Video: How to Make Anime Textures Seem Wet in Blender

Okay, so we are going to learn techniques on making enemy textures wet. To follow up that statement, I want to say that I mean we are going to make enemy textures reflective, as if they have been affected by liquid. Don't get any weird ideas. I'm going to split this tutorial in 4 parts: the texture, the model, the lighting, and finally overlays.
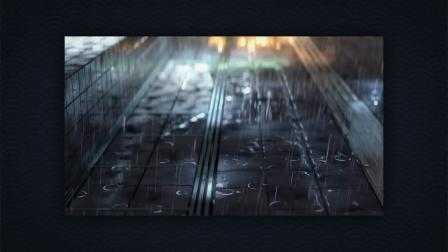(0:20)
We are going to use this simple render as an example.
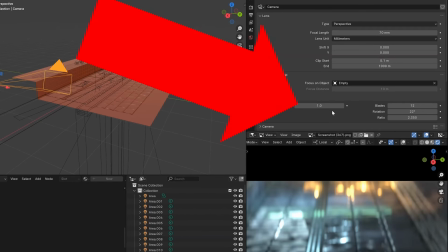(0:23)
Quick note, I have the camera on a very low focal length so that the reflections in the background can make a nice bokeh effect. Now I'll quickly go through the texture with you. It's super simple and would definitely not be as good if not for the other parts of the scene.
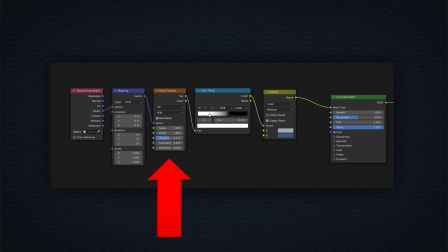(0:37)
So it's basically just a BSDF with a noise texture plugged into the factor of a mix color set to multiply. The colors are a lightish purple and a darkish blue, and I edited the values a bit, as you can see on screen.
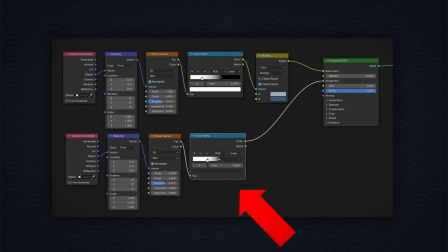(0:50)
Then I plugged the exact same tree, excluding the mix color, into the roughness of the BSDF, and I changed some of the colors of the color ramp, making the black a little gray.
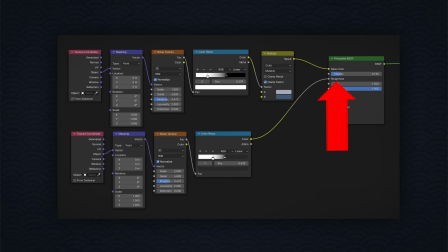(1:01)
Finally, I set up the metallic of the BSDF a little bit up. Super simple.
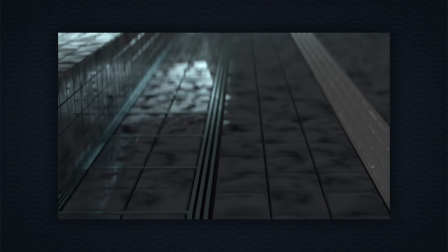(1:06)
This is how it looks, and it's pretty blech. Now let's make it better. As you can see, there are a bunch of tiles in this render. Now this is a normal tile, Exhibit A, flat and normal. However, in the wet texture, you want your model to reflect light beautifully. In my opinion, the way your object reflects light is vital in having a convincingly wet material. So I'd subdivide this tile a bit and bevel the edges. Beveled edges reflect light fantastically, as we will see in the lighting section.
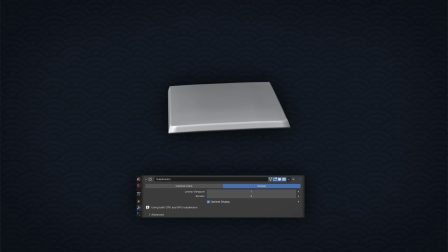(1:34)
But that's not all. I'll subdivide it a little to add more geometry for the next step, which is to displace it on the x-axis, making the model a little more interesting.
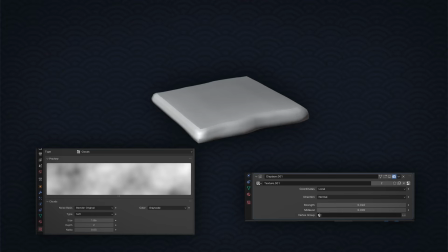(1:45)
I'll then displace it again, but the displacement will affect the entire model. So this is before and this is after.
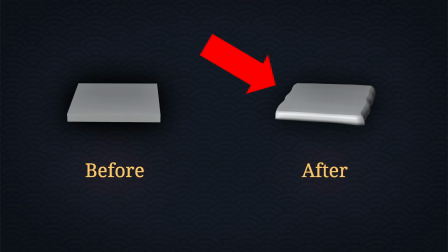(1:51)
Now this object will reflect the light way better than our normal flat tiles. But the best way to know that is to actually see it in action. So let's move on to the next part of this tutorial: lighting. The main thing about lighting is to have many lights set to very low values.
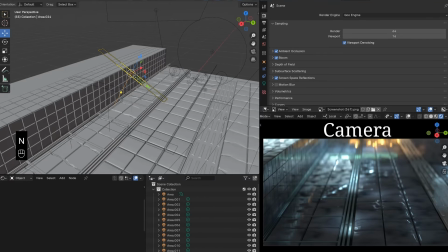(2:07)
You want to show that the ground is wet, and one way to do so is to pepper your scene with tiny lights, highlighting the edges, adding lights in the background, implying street lights or traffic lights.
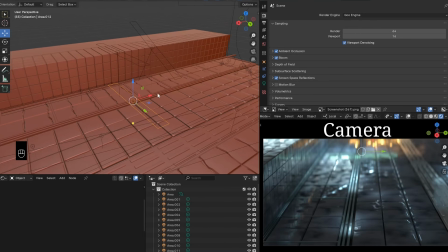(2:18)
I definitely recommend using a reference or two when you do this, because if you sit and actually think on these references,
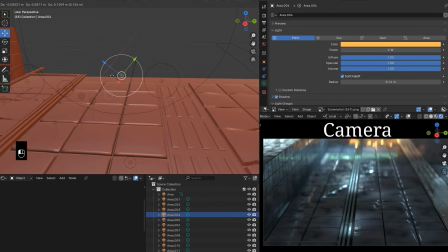(2:24)
you'll see how actual artists utilize lights throughout the scene, faking parts of the environment that isn't actually there, making the environment seem wet and making it seem that it's reflecting parts of the environment that isn't visible to the camera.
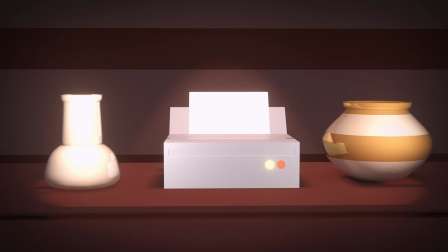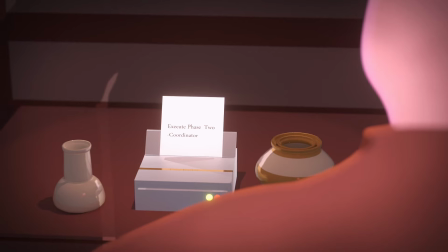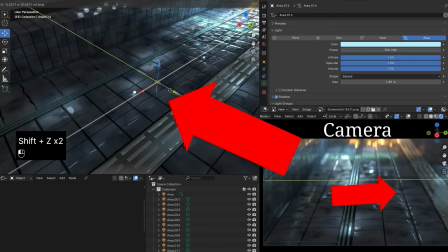(2:51)
I mainly used these long and thin airy lights to light up the edges of these tiles.
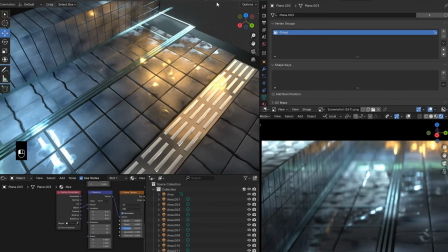(2:57)
I used tiny point lights to add the bright orange reflections in the background, and I added a green light across to fake a traffic light.
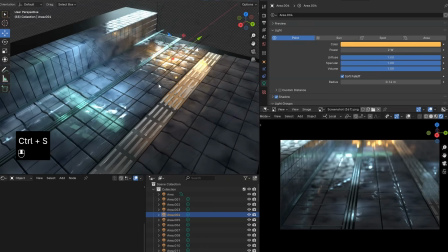(3:05)
In short, lights are essential in showing that your texture is wet.
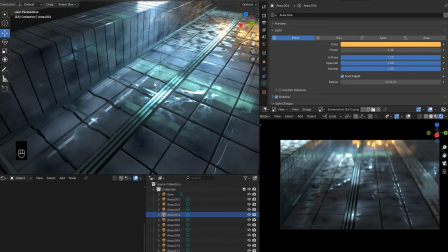(3:09)
And also, the camera being low depth of field helped the background look wonderful
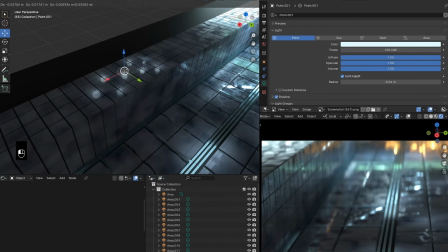(3:15)
because it turned the sharp pinpricks of the light into round bokeh circles, whatever you call those things. Finally, overlays. Another important thing is overlays.
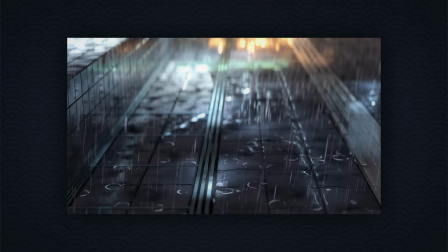(3:26)
For example, we have a rainy scene over here, so our overlays will be raindrops and rain ripples on the tiles.
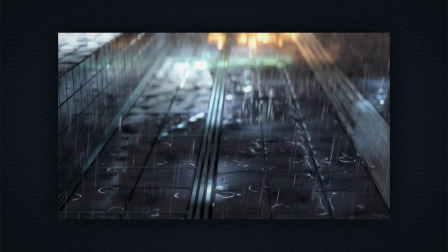(3:34)
These overlays are super important to sell the effect that the tiles are actually getting wet by these drops. For the ripples, I added a subdivided plane above the tiles and then made it shrink wrap onto those tiles so the ripples don't float above the ground, it's stuck on the ground. Then I made a simple ripple texture with a Voronoi texture and an emission shader.
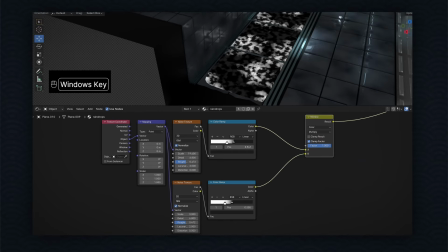(3:54)
After the Voronoi texture, I added 2 noise textures like so to make the Voronoi circles a little less uniform.
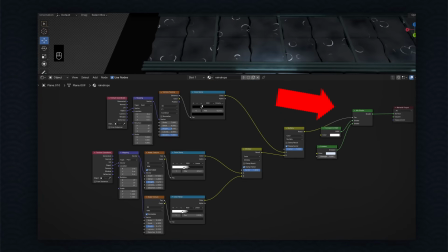(4:01)
That tree was plugged into the factor of a mix shader that controlled an emission and transparent node. Very simple, but it gets the job done.